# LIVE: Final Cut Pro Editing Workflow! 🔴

Basically, I just use Procreate, which is fantastic with Apple Pencil. You can use your finger, you can even use your phone, whatever.
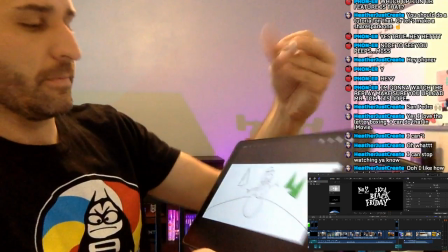And the simple thing, this will be ghetto screen capture right here. Oh look, here's a snowman drawing I was trying to do for the holidays.
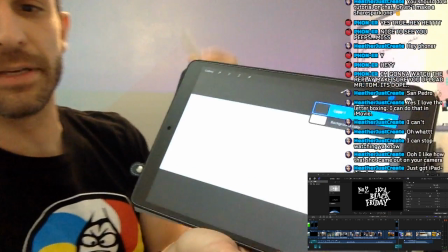Okay, so I just make a 4K thing. Right now, I'm not doing, I'm not gonna animate this, I'm just gonna draw on it. So there's a drawing. And all I want this to say is test passed. So, what would be a more interesting way to like actually show me writing? There we go.
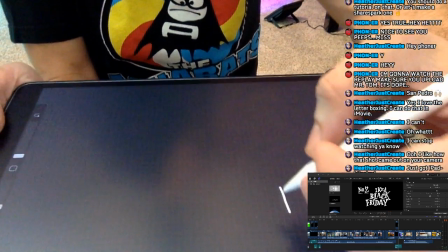That kind of works. It's upside down, and I'm sorry about that, but at least you can sort of see me writing.
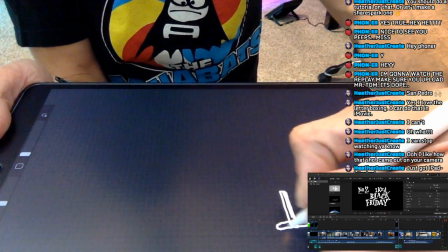So I sort of chose to do like a serifed, almost Times New Roman looking font.
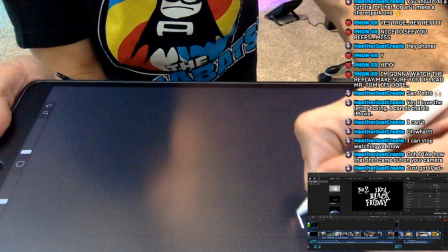Ooh, I do not like that T at all. There we go. Oh, I'm using the wrong pen.
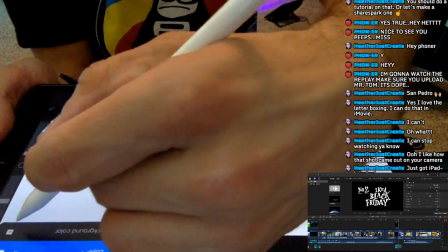That's why it's all rough. Okay, so we'll hide the background. Go over here.
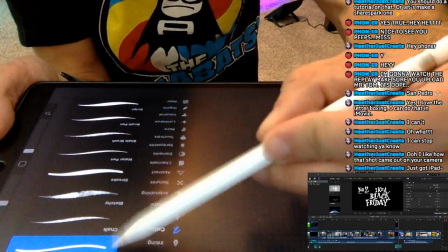We're going to do a monoline. That's going to give me a nice smooth look.
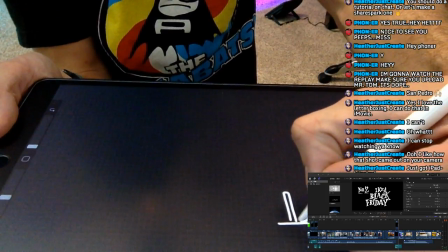There we go. So now there's a T with its little serifs.
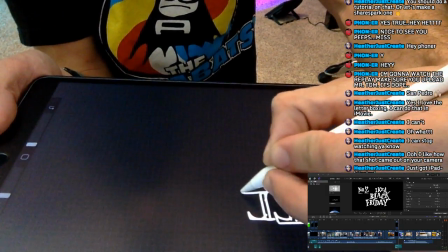There's more. There's an E.
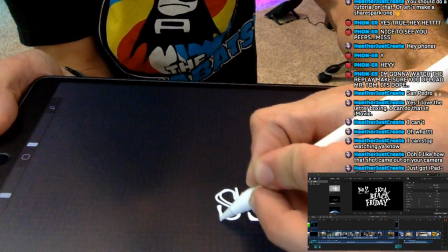And we got the S. There's another video I made a few weeks ago about basics of hand lettering, which is really fun.
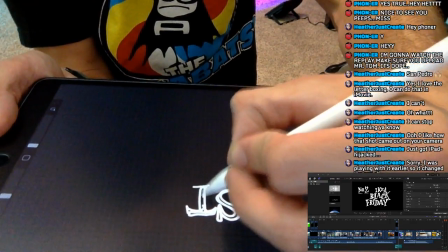Obviously, right now, I'm not taking a ton of time to be perfect, but that's okay because I like the hand-drawn look.
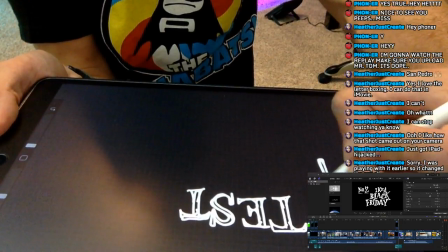And boom, boom.
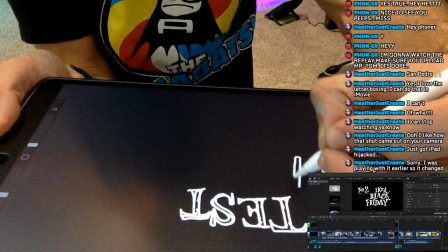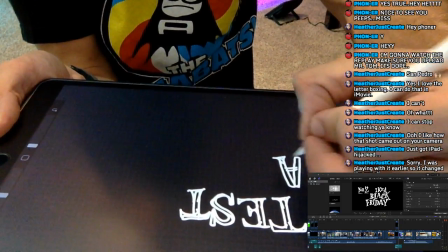I'm sorry that I took the iPad away, Heather. I feel really bad.
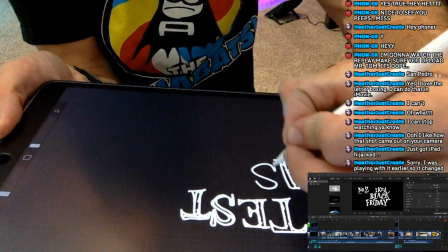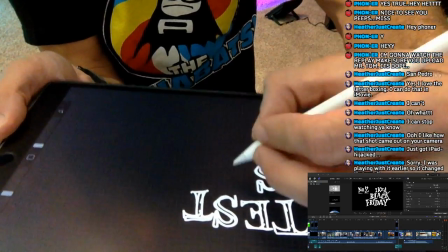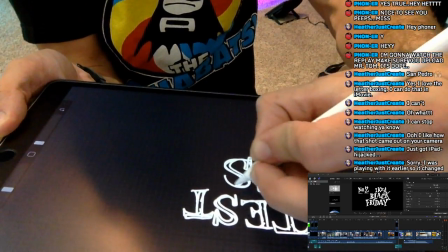The thing I like about hand-drawn lettering like this, when it's a little sloppier, is it really makes it easy to fit into whatever space you need to create.
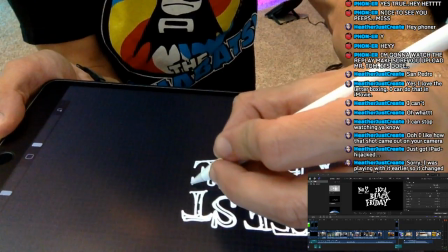Like, I would like the word passed to be centered under the word test.
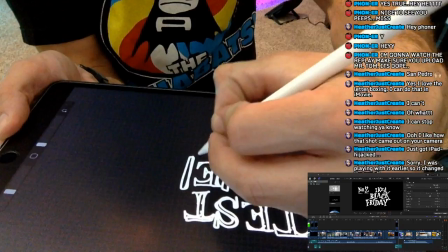And if I just make my letters a few different sizes and a little sloppy, I can make them fit whatever space I need them to fit.
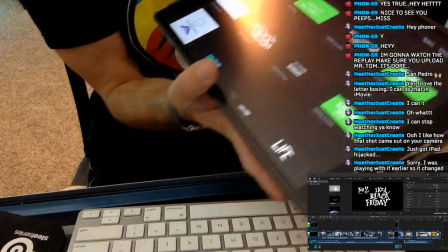So there you go. I got test passed. Oh, good. Sorry. I got test passed here.
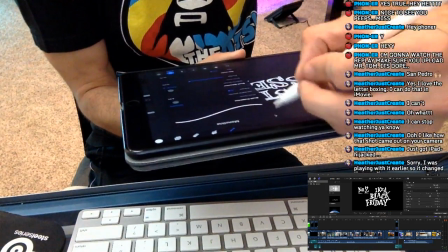And now I'm just going to grab another type of brush, a gel pen.
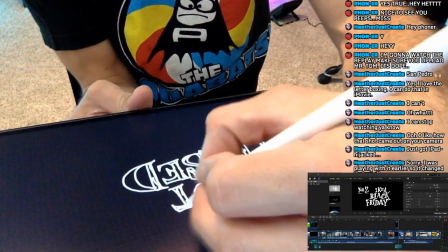And what I'm going to do with the gel pen is just sketch in here and fill this in.
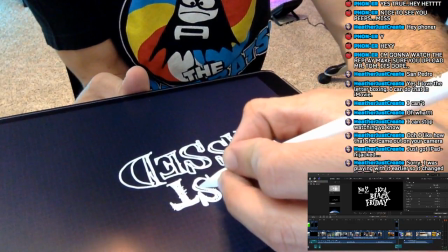I really have been liking, for YouTube and for my channel, I've really been liking a sloppier look.
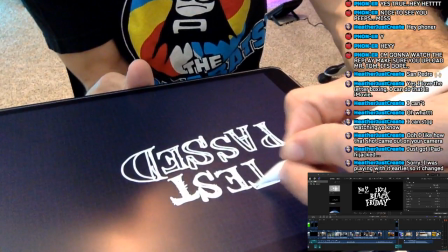Not sloppy, but more hand-drawn, which kind of goes against what I normally do,
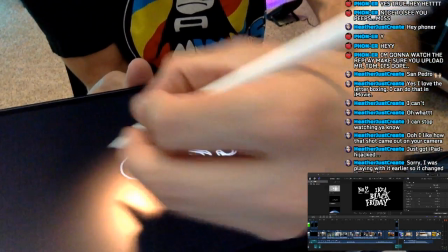because usually I really like things to be super clean and polished and perfect.
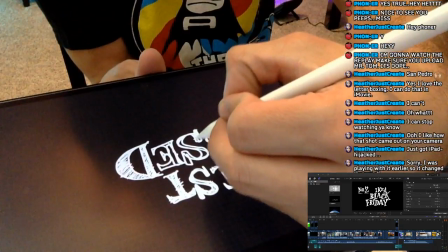But making all these videos and making them quickly has really helped me not let, as a certain somebody would say,
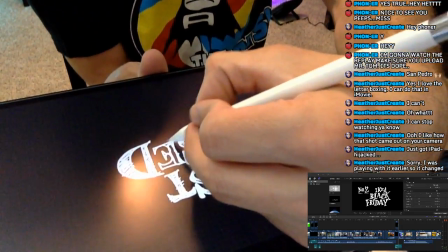Not let perfection get in the way of good enough. And that doesn't mean that I'm not trying to make everything as good as it can possibly be.
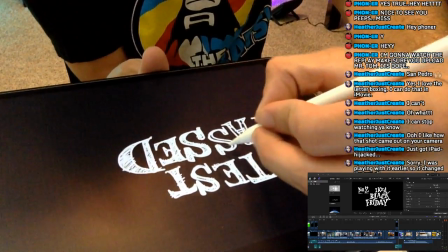But sometimes, if I wait until things are perfect, they'll never happen or they'll never get done.
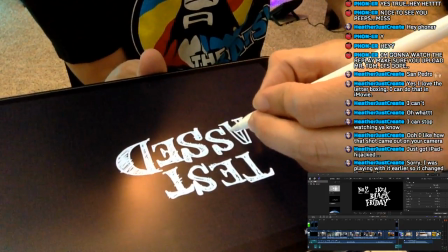Whereas if I just do the best I can do with what I have at the time,
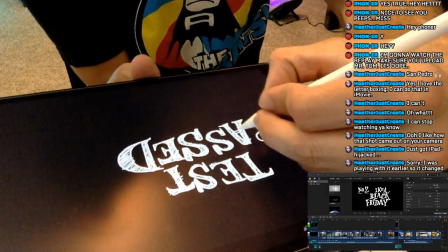I get something that's plenty good and actually exists and is done, which is kind of important.
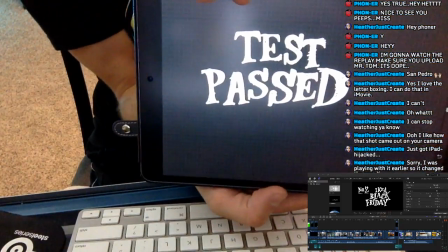Okay, so I just made this title. I'm going to use this title twice throughout my video.
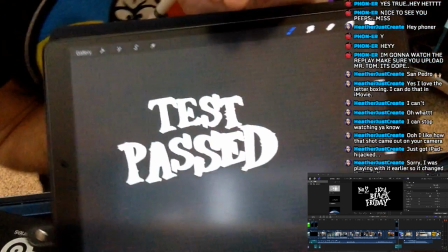All I have to do now is share it,
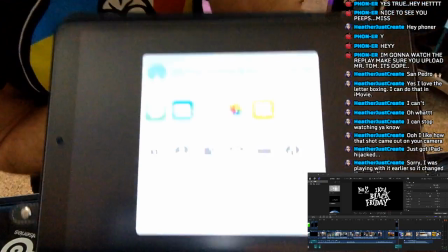and I just want to share it as a PNG so it has a clear background, and I'm going to airdrop it to my MacBook.
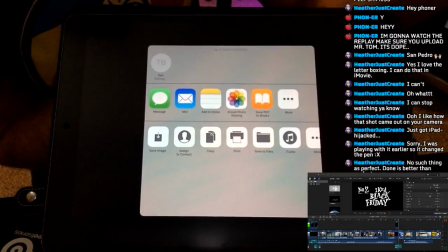I sure hope that works while I'm streaming. It's waiting and waiting. There's that sweet, sweet sound.